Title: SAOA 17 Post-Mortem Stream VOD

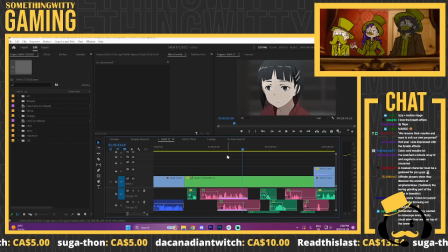[45:36]
Oh no, what happened? It got better after I decided to nest the entire thing. But yeah.
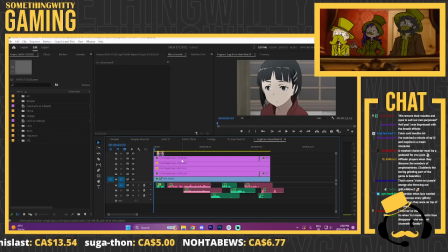[45:44]
This is just the shot where Tsugaha is remembering the previous episode with Yui going like, nothing can move forward unless one of you takes the first step, and her just kind of thinking like,
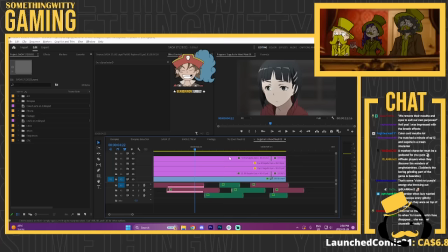[45:57]
ah, shit, she might actually have a point there. Mm-hmm.
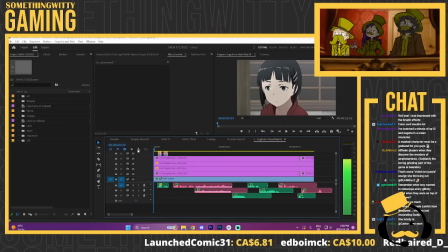[46:03]
Yeah. So, wanted to make it clear that it was going into her head.
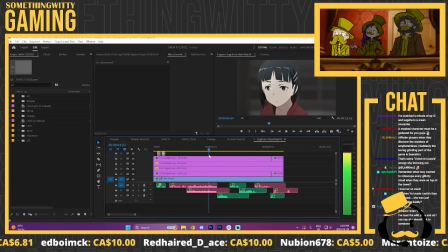[46:08]
So yeah, cut her out of the background, cut out her eyes so that I can kind of move them around, make her move to the side like she's kind of thinking about stuff. Also, having her cut out of the background made it so that I could blur it independently and darken it,
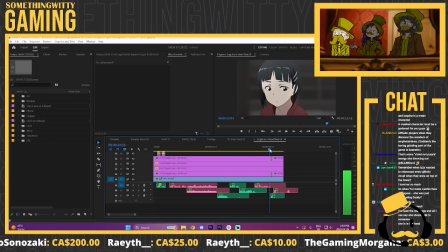[46:23]
kind of make it so that the focus was all on her, like she was receding into her own little world. And then also making some new eyes for her so that she looks freaked out
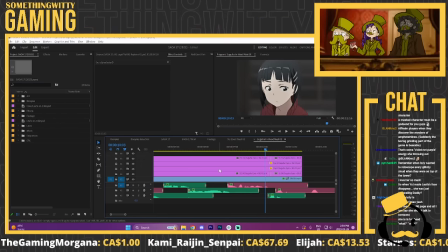[46:40]
when Yui starts talking, like as if she is right there instead of a memory.
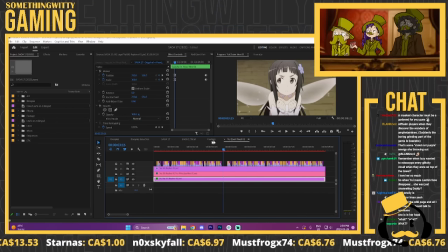[46:49]
Mm-hmm. So stupid. It's very dumb. It's like, what is happening there?
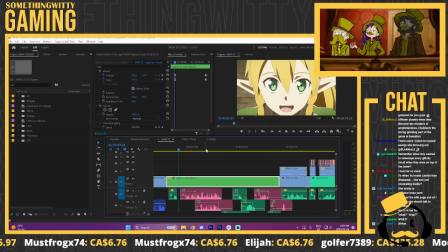[46:56]
Yeah. Is she going crazy? Is Yui that powerful?
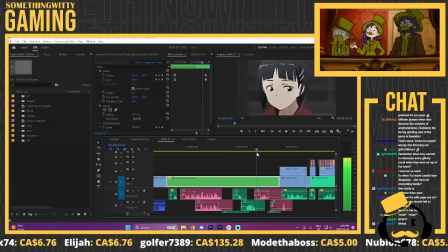[47:01]
She's in her head? Or Tsugaha crazy. Yeah. And then we'll never tell.
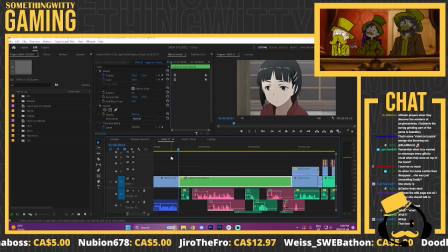[47:08]
Beneficial to the story, I guess. Yeah. And yeah. Then I just nested all of those frames together so that I could do another kind of zoom. And then a quick zoom back out once when she hears Yui.
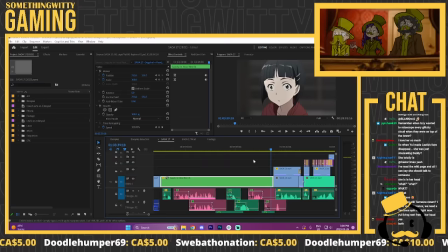[47:20]
He's like, wait, what? Yeah. So good. Goddamn.
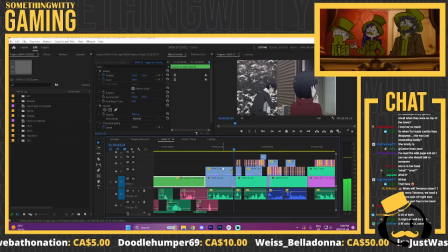[47:25] The hospital, you say. You know, I just had an idea.
I'm just remembering, when we were writing, because we were super like, because we knew that the entire season was like building to like the end of this episode.
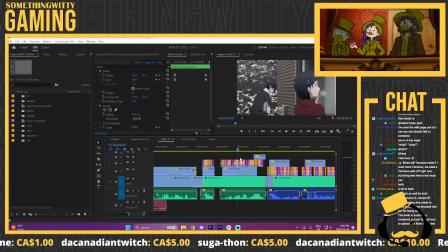[47:41]
And I remember us just being like, we need the gradual progression of like her trying to reach out to her brother and being so like careful throughout like these kind of scenes and whatnot to be like, okay, she's still going to be an asshole and Kirito's going to be a bigger asshole because he doesn't get what she's doing.
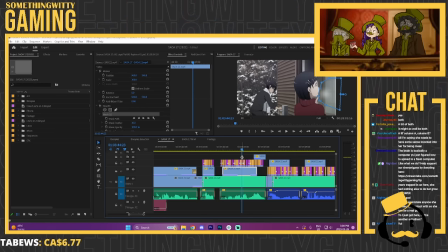[48:00]
Yeah. But we need her to be like kind of trying like a little and trying to be really careful about it so it didn't fucking come out of nowhere. Like, oh. Mm. Oh, the whole time. Very, very specific rating this episode.
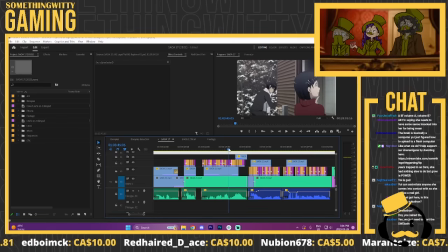[48:15]
Oh, yeah. Being very careful. Mm-hmm. Don't want things to move too quickly, but still want them to move forward. And make sense, but also still be funny, because that's primarily our thing. We like telling this emotional story, but it's like, we're never serious, we're supposed to be funny.
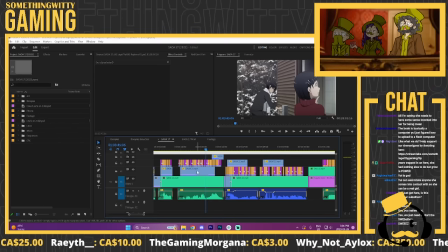[48:34]
Yeah. I mean, you know, the jokes are what make you invest in the characters, and the emotional stuff is the nice little gut punches to, you know, keep you on your toes. Yay. Plus, you know, we like hurting people.
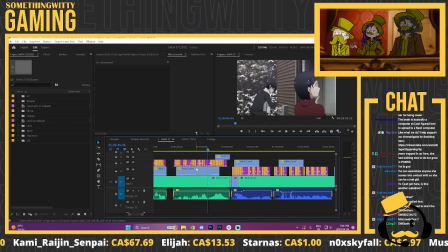[48:50]
Yeah, and the unexpected, like, serious moments make the characters feel more real, so it makes the funny stuff hit harder. Exactly. Mm-hmm. Mm-hmm. This is, yeah, just another mask for the breaths, which,
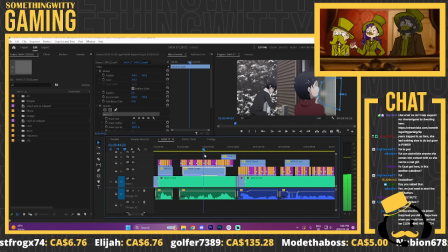[49:05]
thankfully, pretty much all of the breaths in this scene were separated enough that I could make a really simple mask to deal with them, and I'm so thankful for that.
Whoa, you want to sit down?
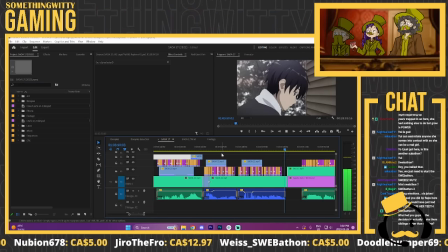[49:17]
It could have been a bad fucking time. The original animation studio could have been real bitches about this.
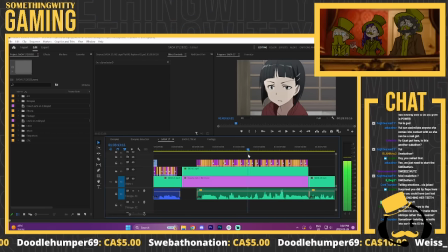[49:25]
Did a lot of face editing on this one. Because she's such a different character than the original, like, series. Like, yeah. This is such a, like, sweet, you know, quiet moment between siblings in the original.
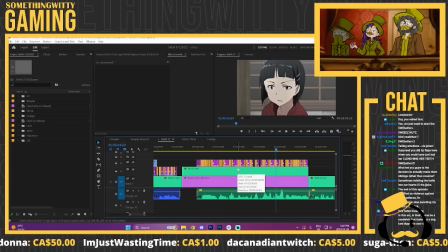[49:40]
And this is... We just had to add in so much tension. Yeah, there's a